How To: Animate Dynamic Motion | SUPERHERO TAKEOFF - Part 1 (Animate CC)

Hello and welcome to another Naughty Egg Draw. I'm Jake and today I'm going to be showing you guys how to do a dynamic superhero takeoff. Now dynamic poses and motions can be pretty difficult when you're first starting out so I'm going to try to keep it as simple as I possibly can by keeping it in a very small amount of frames. Now this idea of dynamic motion can be used in a lot of different ways other than just a superhero takeoff. It can be used for someone who's about to wind up and punch someone right in the face or someone who's about to start running it's really about how the body acts right before a large motion happens all right well let's get into the nitty-gritty of this video guys so
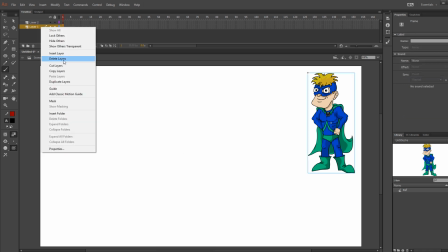before i started animating i made a model of what my character would look like this is good practice to do because once you have your model you
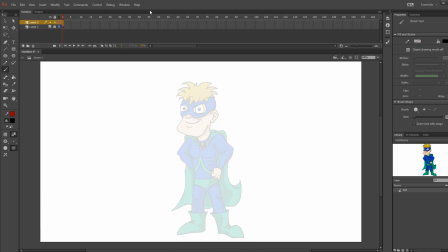always have something to reference your work off of now i always put mine in its own layer and i'll add an opacity to the layer so
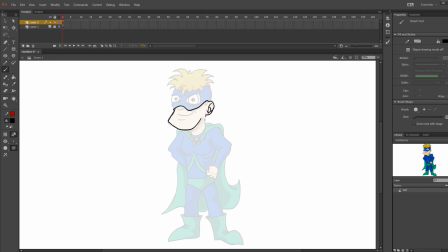i can trace over the image now the tracing that i'm doing isn't going to be perfect because this is just going to be your animatic layer. Now if you don't know what an animatic is you should check out my video on how to make an animatic and in that video I explain more in depth on what it is. But to sum it up it's just essentially a rough animation that helps you get proportions and timing down.
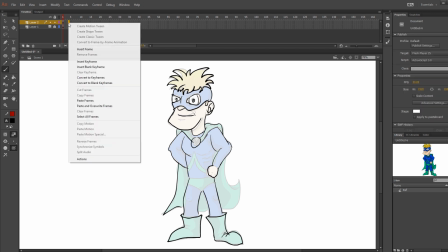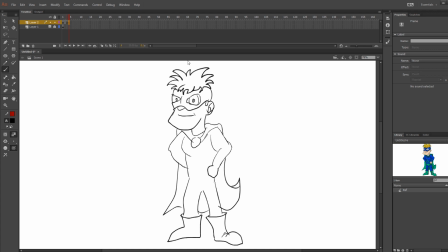So what I start to do here is just add some anticipation by making his eyes go up and give the viewer some indication that he maybe sees something in the sky and that And he might go up there and see what it is. So the first bit of motion isn't huge. You don't want it to start off with your motion in full strength.
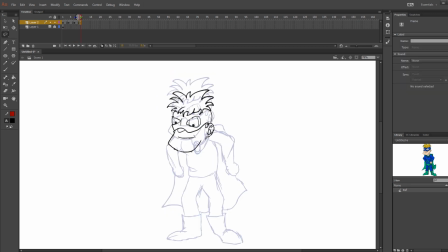You want it to be a bit more subtle because this gives it a little bit more of a realistic sense of motion with your character. Now the second frame of motion is getting bigger with his arms coming out a bit and his knees coming out farther than they did in the last frame. Now make sure not to forget the motion of the cape and the hair because if you make everything move in a more static straight line motion it's going to make everything look a bit more fake.
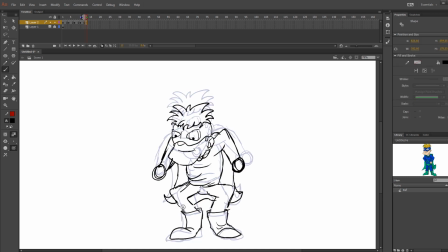Now with this one it's a bit more of a dramatic motion. with his elbows coming out almost straight up and this is going to be him at the bottom of his crouch now this next part is very important what i did here is made the body come up just a little bit after he hits the bottom of his motion now this shows that the body isn't so static and just freezing at the end of each pose
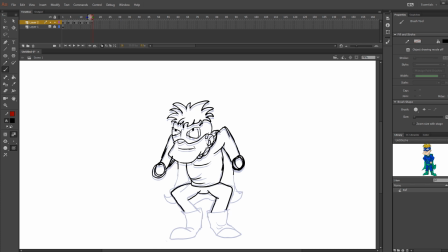it makes it a bit more dynamic when he has a little bit of a bounce to the motion and helps add suspense to what he is going to do next you're always going to want to scrub through your timeline to see how smooth things are starting to look now i didn't add it here in the animatic
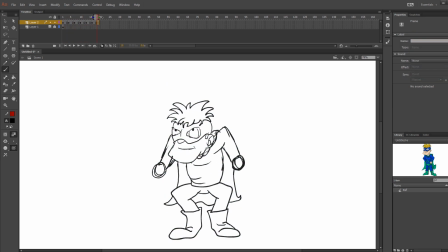but you'll want to add that bounce right before he takes off as well but in the opposite direction. You'll see me do this when I get to the cleanup later. Now this last bit of motion that you're going to be doing is going to rely heavily on the squash and stretch method and for this one you'll be stretching everything.
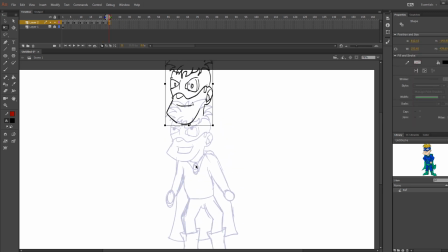Because he's a superhero he'll be taking off at a very fast speed and he's going to leave the stage very fast.
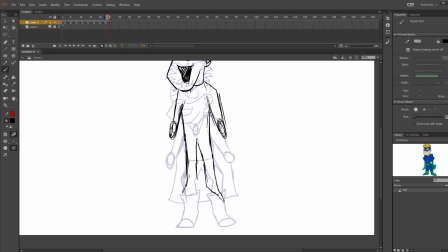So to help with the lack of frames you're going to want to stretch the body to help fill the gap in for your eyes.
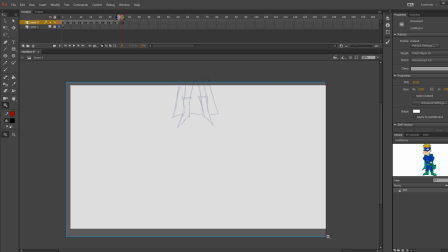Now once you have all the keyframes in, you're going to want to keep playing it over and over again and keep adding frames throughout the timeline until you have the timing down just right between each motion.
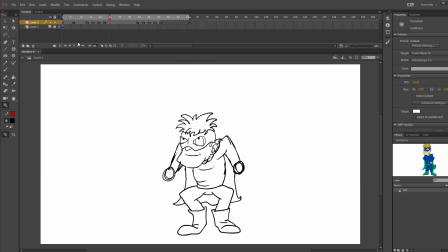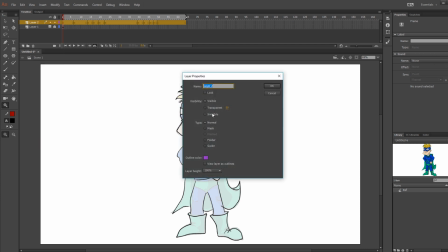Now that I have all the timing down, I'm going to go to the layer and right click on it and go to properties. And then you're going to click transparency and choose the strength that you want it to be at.
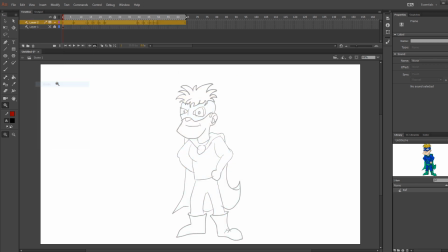Remember, the higher the number the transparency is, the more transparent it's going to be. I also like to right click and turn the layer into a guide.
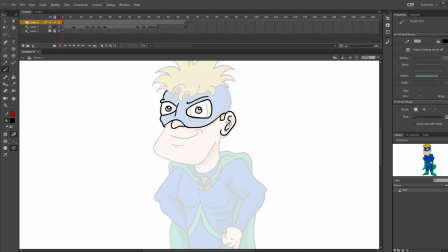This will make it so when you render out the SWF file, it won't show this layer, which is what we want since this is just going to be your guide layer for your final animation.
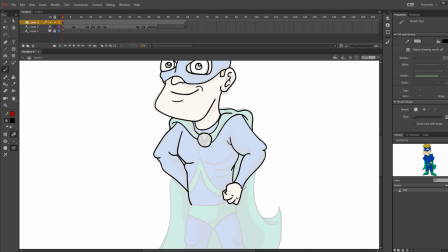Now at this point you're just going to be going much slower and starting to work on the final line work for your animation. Now remember to take your time at this part because if you do rush it it's going to be noticeable in the end.
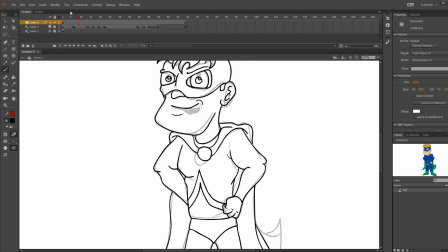I know it can get a bit long at this point but just throw on some music or an audiobook and get cracking away at it.
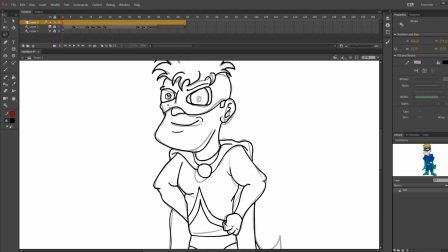Now I am splitting this video into two parts because I really want to be able to break all this down more in depth without the video being 20 minutes long. The second video is going to be dealing with adding color and other effects to really give it a strong sense of takeoff.